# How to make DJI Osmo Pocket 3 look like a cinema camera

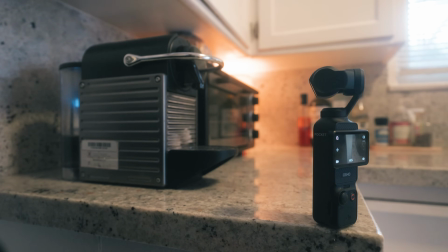I mean, that's really what's so awesome about having a gimbal. Now, because this thing is so tiny, I wanted to do a lot of stuff that I could really only do with a camera this size.
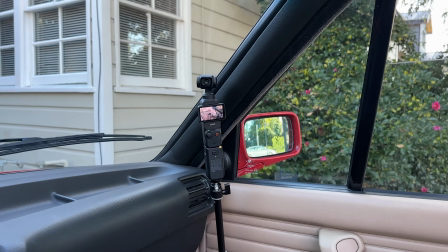Things I couldn't even do with the FX3, which is saying something because the FX3 is a pretty small camera. So one of the things that I first did was tape it to the ceiling. I didn't end up using that shot, but I also taped it to the wall for those high bedroom shots.
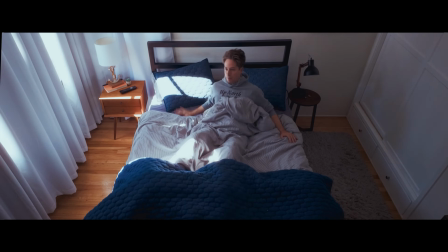And I wasn't super concerned that it was gonna fall. Maybe I should have been, but it stayed for the most part. I probably wouldn't necessarily do that every time, but it was just something to test. It's light enough that it really wasn't a major issue.
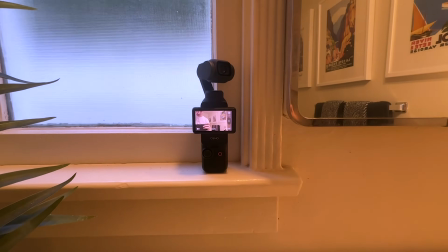For the bathroom shots, the camera was actually on the windowsill, sort of right next to the window.
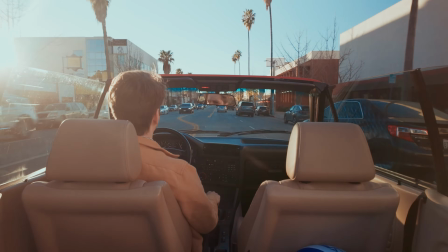There's no way I could have put the FX3 there. It was crazy. The thing that really blew my mind was the car stuff.
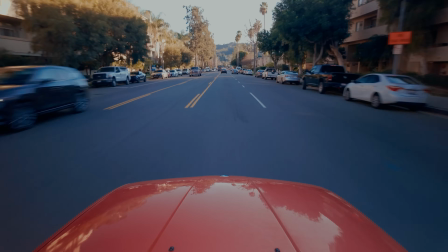I have a cheap mount from Amazon that I stuck on the window. The stabilization is so good that it actually gets rid of all of the micro shake also,
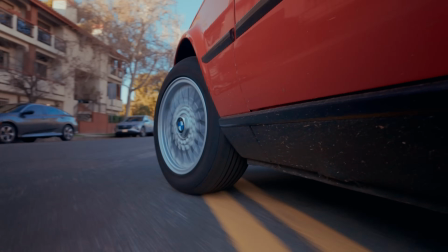which is tough because a bigger camera, you're gonna get more of that even if it has IBIS. Also because it's so light, you don't have the pendulum effect where the camera weight is actually magnifying the shake.
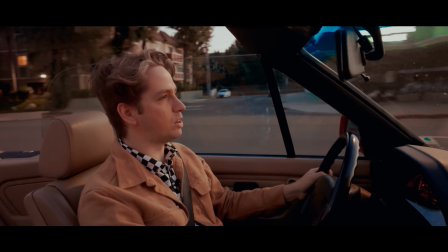So it was incredibly solid. If you're shooting inside a car and your camera is inside the car in the sense that you don't have a process trailer,
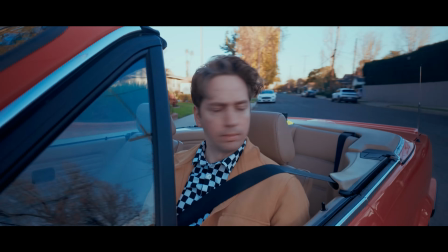it's hard to get the camera far back enough from the talent to use a lens that doesn't mimic like a GoPro. The other thing that's cool about mounting something in a car is because it's on a gimbal, you can use the same mounting point and get multiple shots, which is pretty unusual.
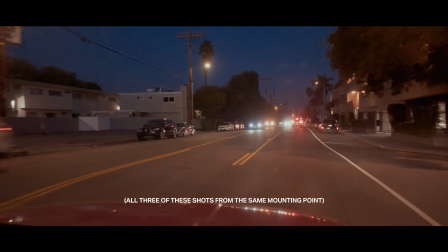So you could have it on the hood and you could get a front shot, and then you could also just, when it was there, spin it around and get the reverse shot. By far the coolest thing, which is helpful because of the selfie stick,
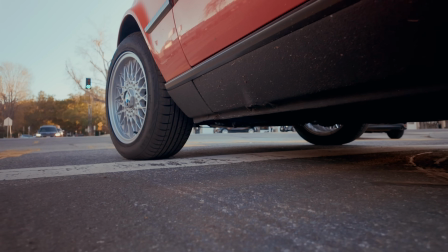is the shot where it's from basically 1.5 inches off the ground.
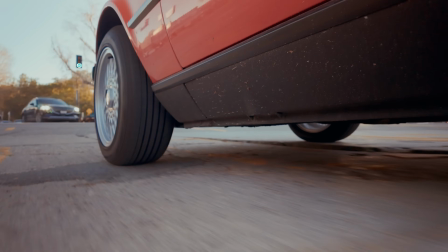And it was a little sketch, and I probably wouldn't do this in a professional setting, but I was just trying it out. I'm driving down Ventura Boulevard and I'm holding the camera, obviously it was further extended,
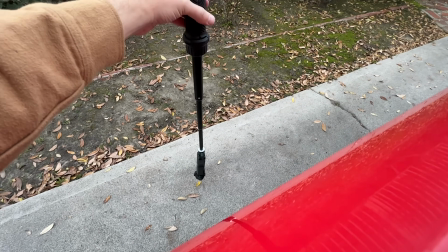but I'm holding the camera out the left side of the car, and I'm trying to position it so that it doesn't impact the ground.
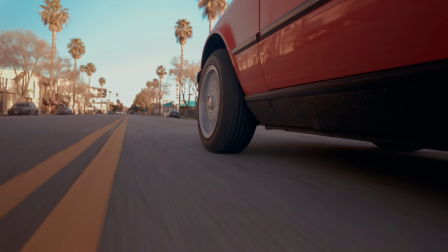And I'm driving, and I'm also trying to shift at the same time. And I think that's one of the coolest, most special shots that I can't really think of
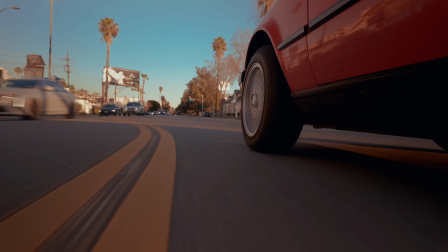any other way I could really have got that, especially by myself, without building like a rig that was hanging off the side of the car or something like that. It is a little sketch though. Another thing that I love, which is a fun little trick, is if you take the camera on the selfie stick and you position it like this, and you extend her out a little bit,
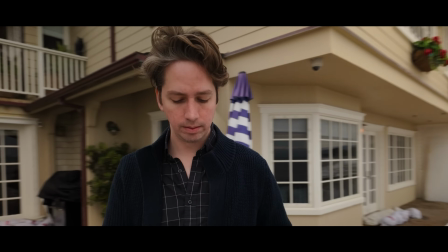you can a bit approximate sort of like a walking shot, and that's how I got some of the tracking shots on the beach.
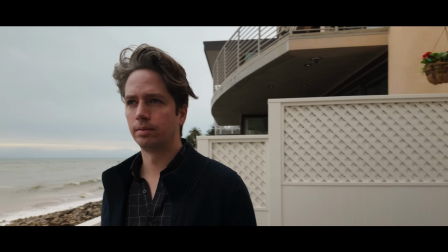The thing is to just like keep it low enough and keep your arms straight so that it doesn't look like you're using a selfie stick. I will say this is the stupidest, like it's embarrassing, right?
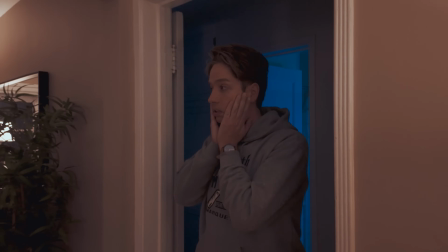It's very stupid. So there's a couple shots that have movement, which are basically the same shot, actually, just twice.
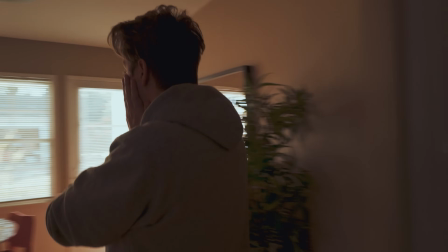My buddy Jack, who is not a professional camera operator, but has a really good eye, picked it up almost immediately.
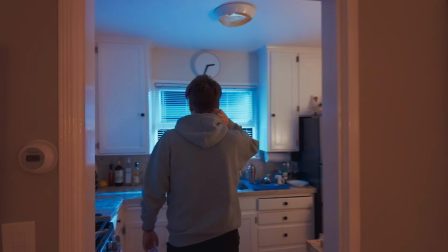We sort of blocked it, we ran it a couple of times, tweaked it a little, and then we were done.
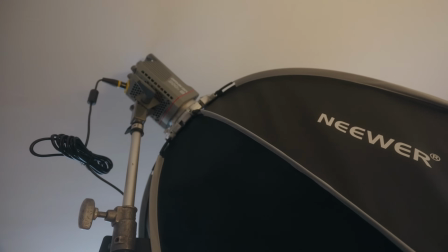I used a lot of natural light, but I did light a couple of the shots, and I only stuck with one fairly inexpensive light for everything.
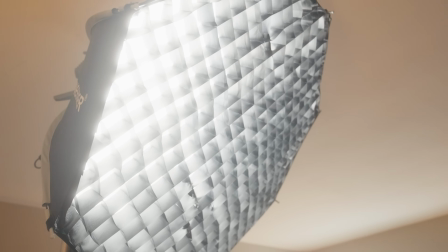It's the Amaran 200X bicolor light, and I have a 36-inch dome, octodome diffuser with the grid.
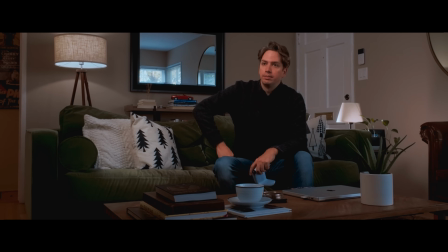Two major ways that I use it: as a key with the dome for small spaces. Secondly, as a key light without any modifiers, blasting in through a window.
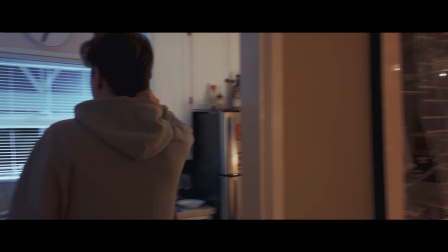I have these great horizontal blinds that are very like film noir-esque when you hit with the light and they spread and they get this really nice shadow. And I think it really adds to the depth. It's crazy to me how when you put just even one light outside shooting into a
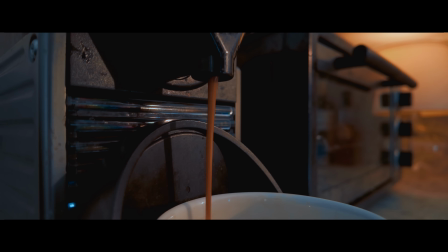room is it makes such a big difference to creating something that feels like filmic, that has like volume,
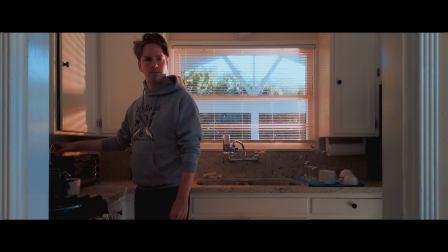that has depth to it and dimension.